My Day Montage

Hi, my name is Heather. I work at Galileo, where my job is to make projects for kids that help them grow as innovators. For today's project challenge, your goal is to make a video montage of a day in your life. Now, you might be thinking, today is not a good day to film. Maybe you don't feel like there's anything particularly exciting going on. But that's That's why today's mindset challenge is to be courageous and just share your creative perspective even if you're not sure that what's happening today is that cool or interesting.
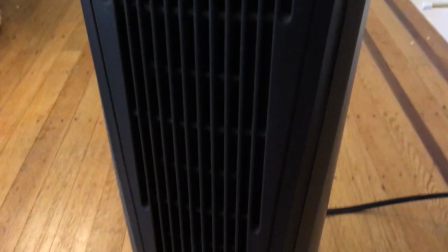But what's normal for you might be really interesting and different to someone else.
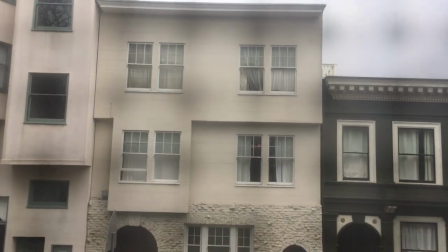And by sharing moments from your day, you might actually encourage others to find the everyday beauty in their own lives. To get started, all you need is a video camera or phone with a camera and some sort of video editing software or app.
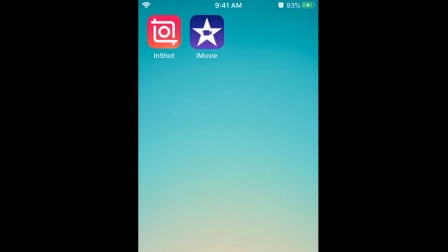We recommend iMovie on any Apple devices and InShot on Android devices. Now most people are awake for 12 or more hours every day, like 9am to 9pm. So if you take a 1-3 second clip every half hour of your day, you'll have at least 24 clips at the end of the day that you can string together to make your montage. Now, let's say the first shot you want to get is of yourself brushing your teeth in the morning.
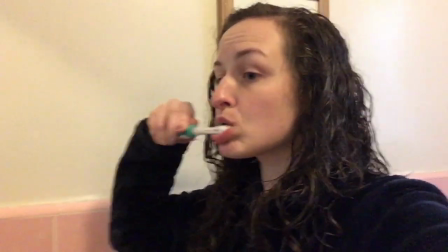You could just shoot the video without much thought going into it, but why settle? There are four important things that can take your video from ordinary to masterpiece. They are backgrounds, lighting, focal points, and composition.
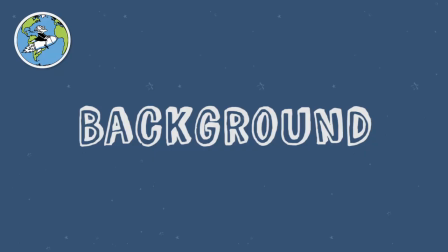Let's take a look at each of these separately. Consider the background. Try standing in different directions while looking through your camera.
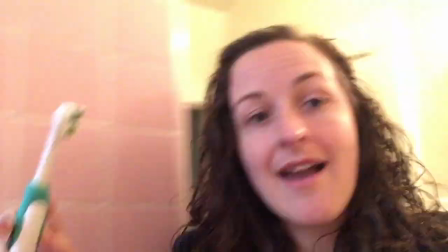Pay attention to what is in the background from each direction. An ideal background is interesting but not busy.
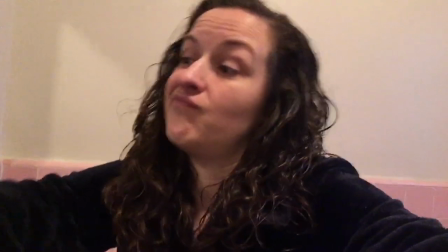Pump up the lighting. Turn on all the lights. Pretty much the more lighting the better.
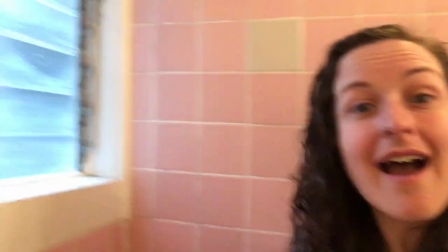The best lighting is natural lighting so if you can move near a window or go outside that's the best.
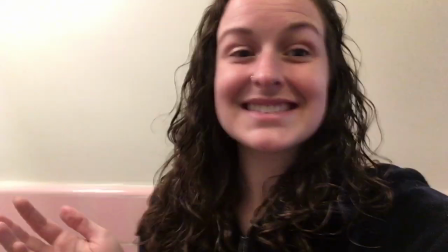Just make sure you're facing any lights. If the lights are behind you you'll look really dark and it'll be hard to see what you're shooting.
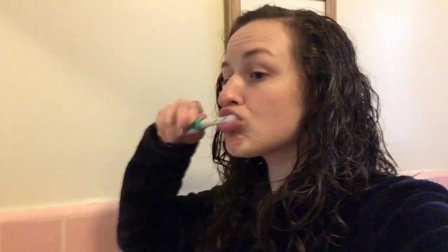Play around with focal points. Brushing your teeth is an activity with multiple steps and you could focus on any of them.
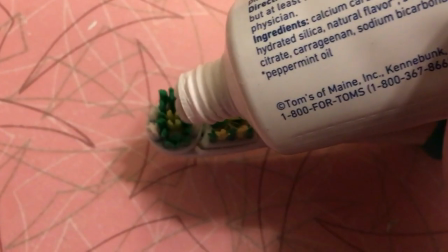Consider which have interesting movement. For example, I think squeezing the toothpaste onto the brush is actually a pretty satisfying thing to watch.
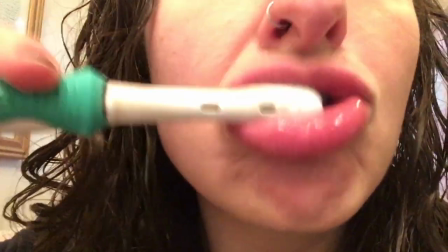But there are lots of possibilities. The brush moving in your mouth, the water running over your toothbrush, etc. Test out composition. There are two variables to any composition, angle and distance. Experimenting with these is what takes your shot from boring looking to dynamic.
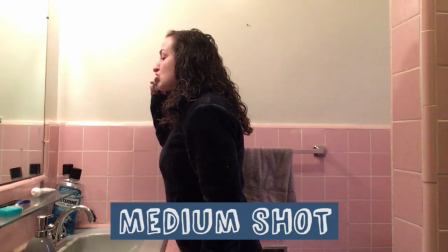Long shot, medium shot, close up,
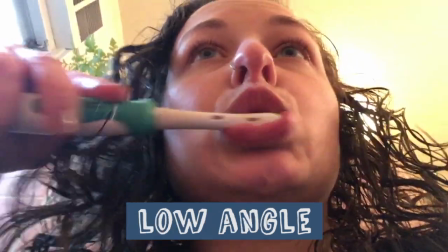extreme close up, low angle, eye level, high angle. This brings us to the most important rule for any filmmaker, get good coverage. That means shooting each moment from a variety of angles and distances so you can choose the best shot later.
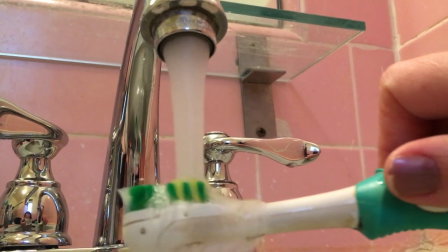You're never going to know that a low angle extreme close-up might look so interesting if you don't try shooting it that way. Another thing you can consider while shooting is movement.
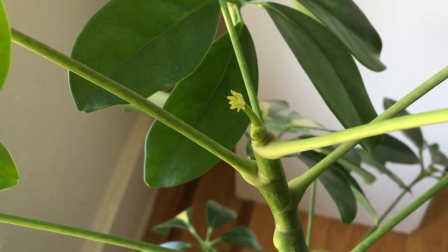If you're shooting something that isn't moving, it's especially important to move your camera to give the shot a dynamic feel.
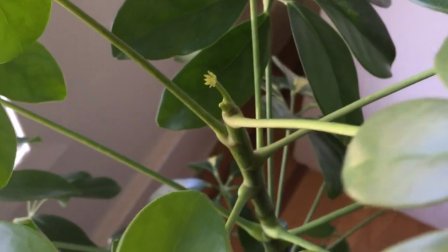Remember when moving the camera that small movements make a big difference.
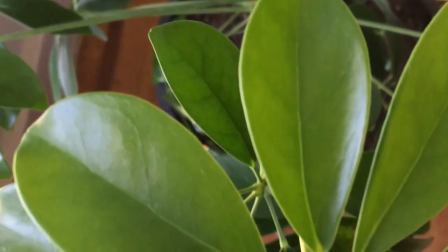Hold the camera in the same position, but tilt it up and down, or keep it straight while panning it side to side or zooming in and out. Move slowly to avoid motion sickness inducing jerks. When the day is done, it's time to montage your clips!
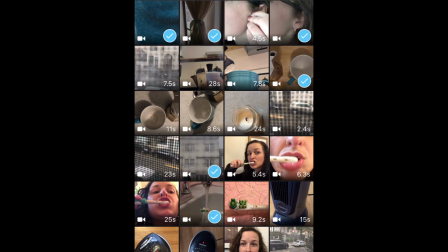Choose your favorite shots from each moment of the day, while also considering how many of each angle, distance, or motion you've already chosen.
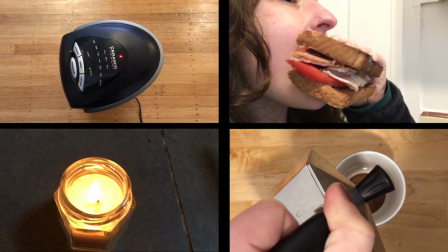Remember a variety of shot types will make your video really dynamic.